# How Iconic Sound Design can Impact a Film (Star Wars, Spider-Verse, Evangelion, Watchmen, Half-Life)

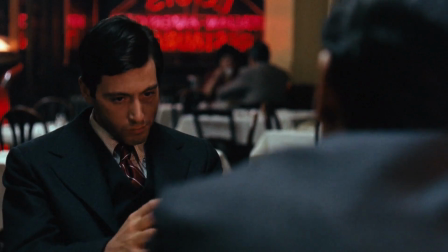The movie The Godfather uses ambient sounds to build tension in some situations. Thus, our focus here is more on remembering the moment rather than the sound.
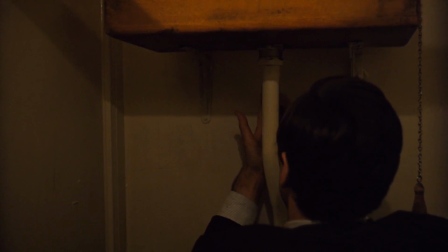In this scene, where Michael Corleone is arming himself and preparing to finally violently fight for his family's honor,
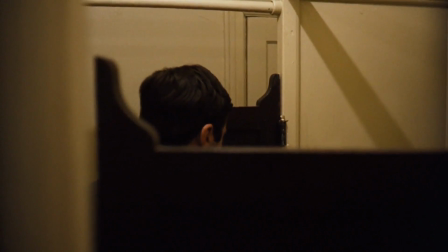he pauses for a moment to collect himself and take a deep breath from all the tension.
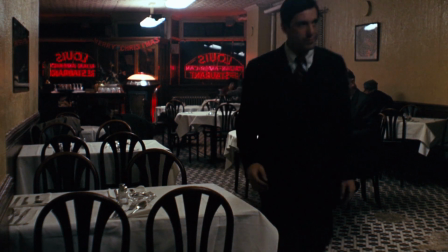During this moment, a train passes by, and being timed so perfectly to the character's acting and the situation,
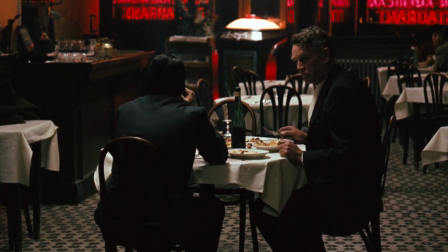that added sound just makes my fucking stomach turn with fear and anticipation.
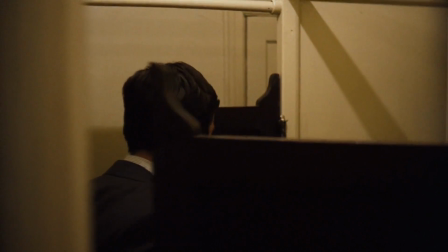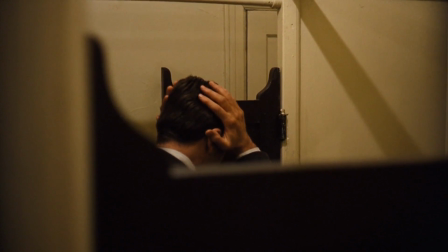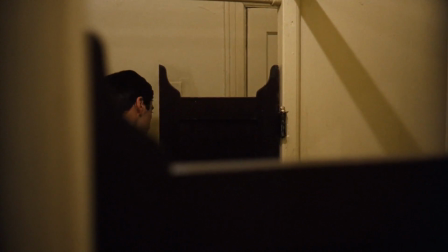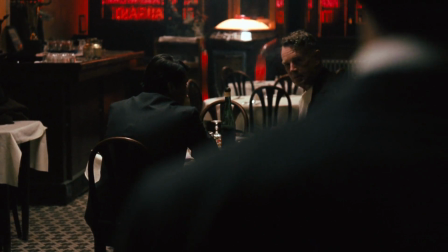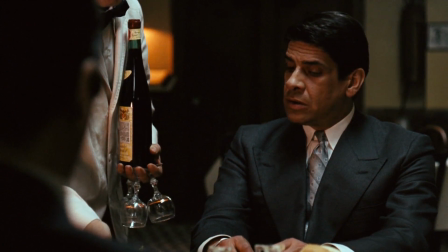Like, it's just a train sound, so it's not like it's gonna be memorable, but the context that it enables is extremely memorable.
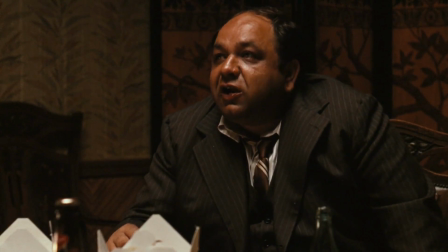We're also working with a predicted mono output here, being that the movie was made in the early 70s. So this will work on every sound system, as it was made to output on a very simple one.
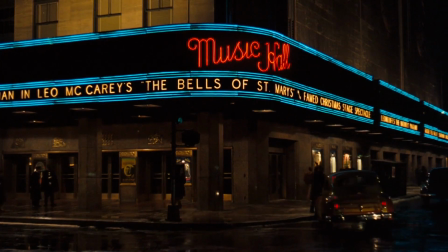Hello there, I suddenly got a better microphone.
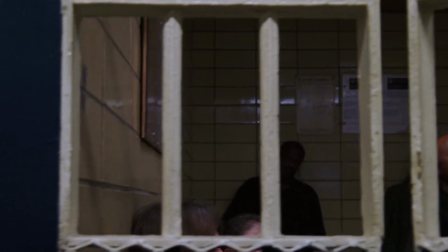And hey, to synchronize with this completely inconsistent increase in quality, let's talk about the modern day equivalent to what was done in The Godfather, which was done in the movie The Departed.
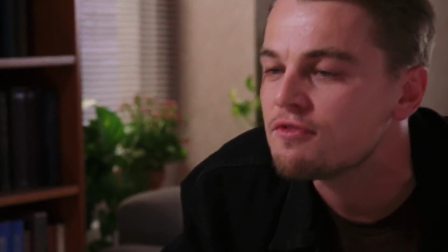When the isolated and paranoid undercover police officer played by Leonardo DiCaprio suddenly gets a phone call from a phone he never expected to receive calls from again,
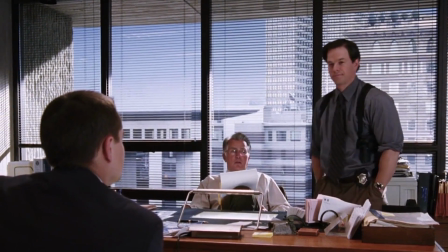he tenses up, and the sound of his phone vibrating is in sync with his heart rate and breathing.
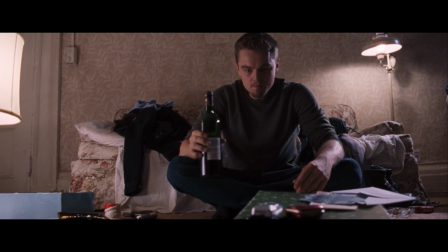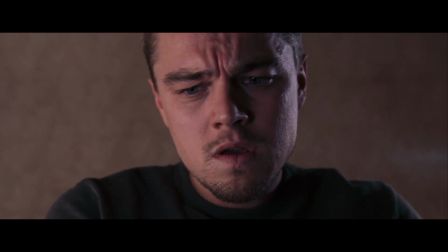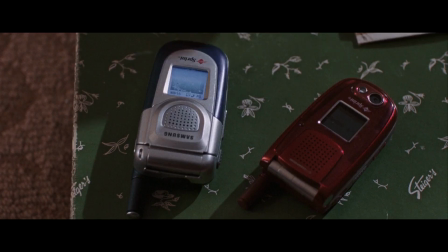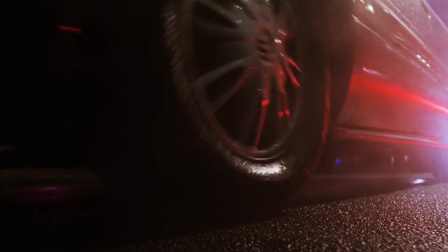In the heat of this moment, we are completely invested in DiCaprio's situation, as we're perfectly in sync with his body's internal metronome, aka the heart.
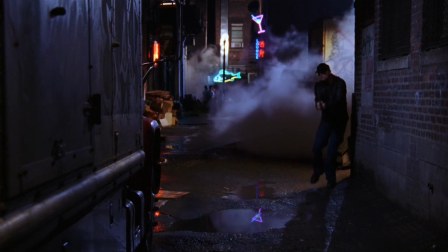Like, forget feeling like you're in a character's shoes, because right now we're literally fully in sync with their internal functions,
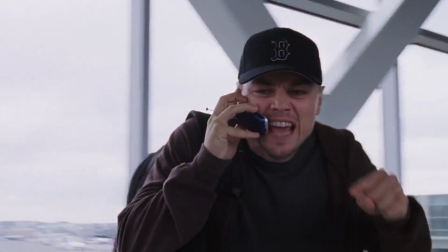to the point of hearing their pulse, albeit through a clever parable that also serves as a consistent motif in the movie.
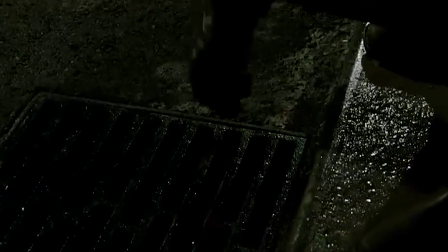But what if we combine a distinct and memorable sound mix with the cinematic and crisp one? Ooh, we're gonna do something blasphemous again, and praise the rebuilds of Evangelion.
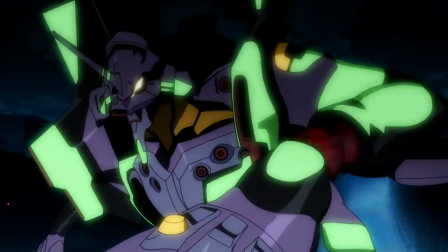Hot fucking take. but Unit 1 going berserk is way cooler with the cinematic mix than it is in the TV version.
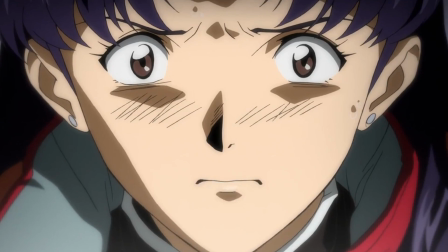The balancing between the sound effects and the music is just done in a much more clean, precise, and more professional way.
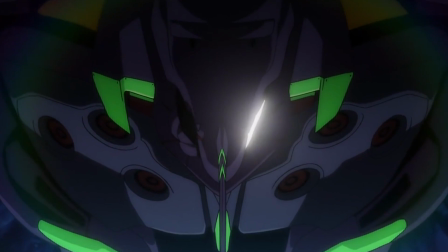One element never gradually overpowering the other, and the Ava's roars sound even more inhuman.
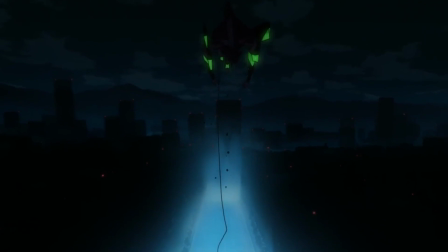The result of all this on both my crappy CRT and later my home theater?
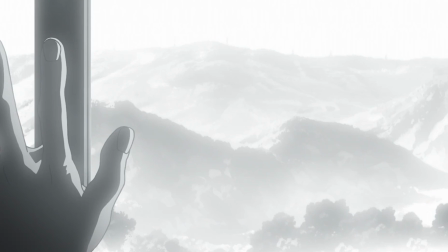I don't even own the Blu-ray of the first Rebuild movie. The DVD quality audio is just as cool, dude.
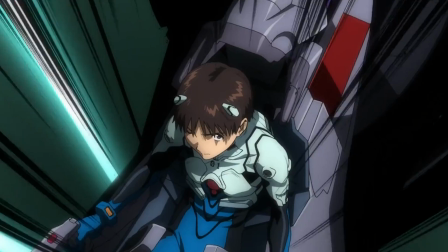Now while we talkin' goosebumps, 2 more examples from the Ava movies. One being Ramiel.
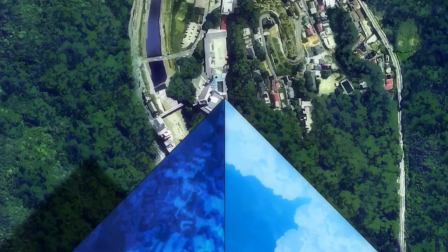Another being everything about Ramiel.
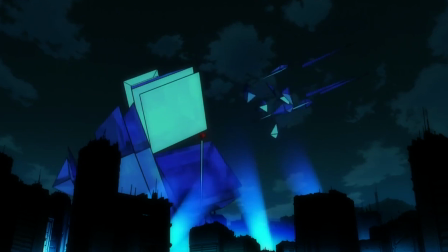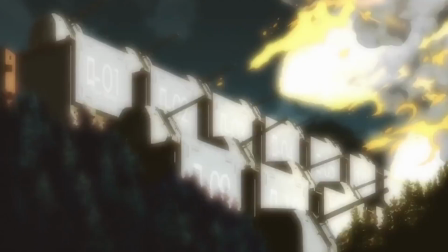I'm holding back tears right now. Do I even need to explain why this is cool?
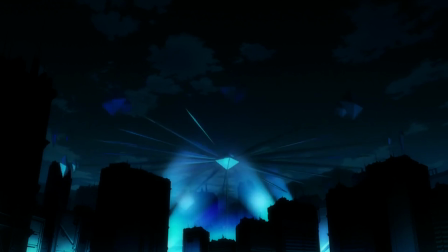Like, that glass cracking with an ocean splash, at least that's what I think it is, sounds so fucking cool already.
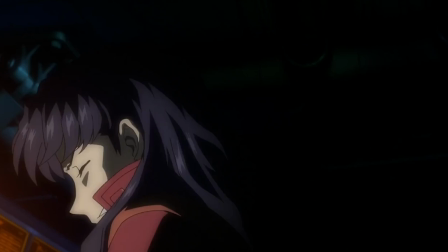But then it screams. The lad goddamn screams.
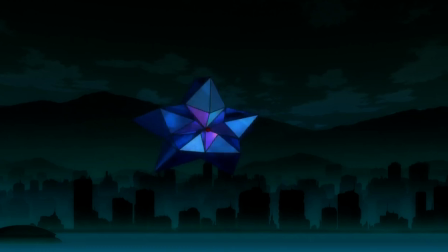You get to anticipate this fucking straight up auditory nut, and then they give you a full climax with that.
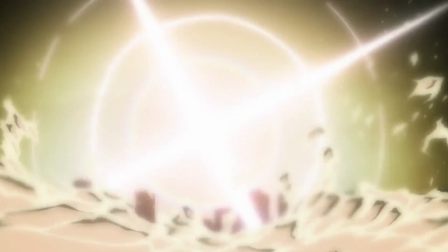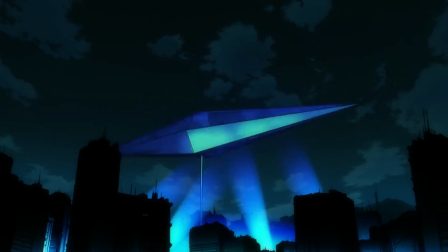Oh, this is good. The ricochet sound is so cool.
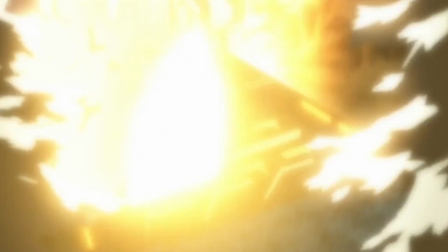And the guns sound so goddamn awesome with all the bullets whizzing by in the left and right channels.
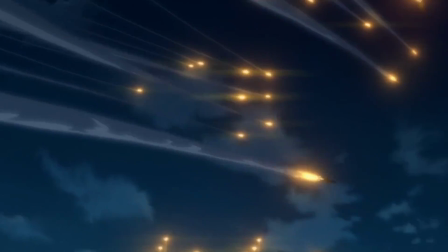Like, this isn't a case of, oh, this works really well in a theater but not at home. No. This is a case of, bro, this shit is so cool.
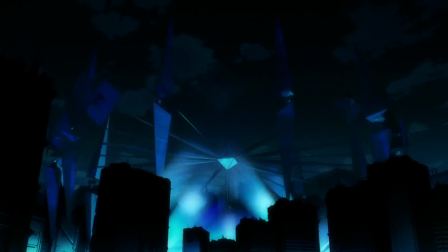Imagine this in a theater.
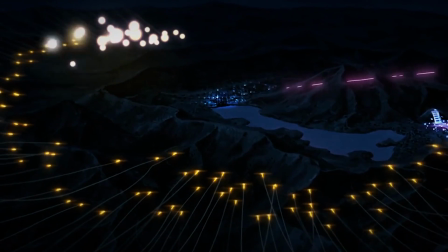Like the 2-channel stereo mixing I mentioned of the whizzing projectiles and Ramiel's laser slicing through all the rockets is just like, that's already nice.
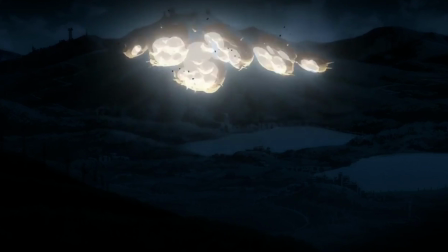Fuck!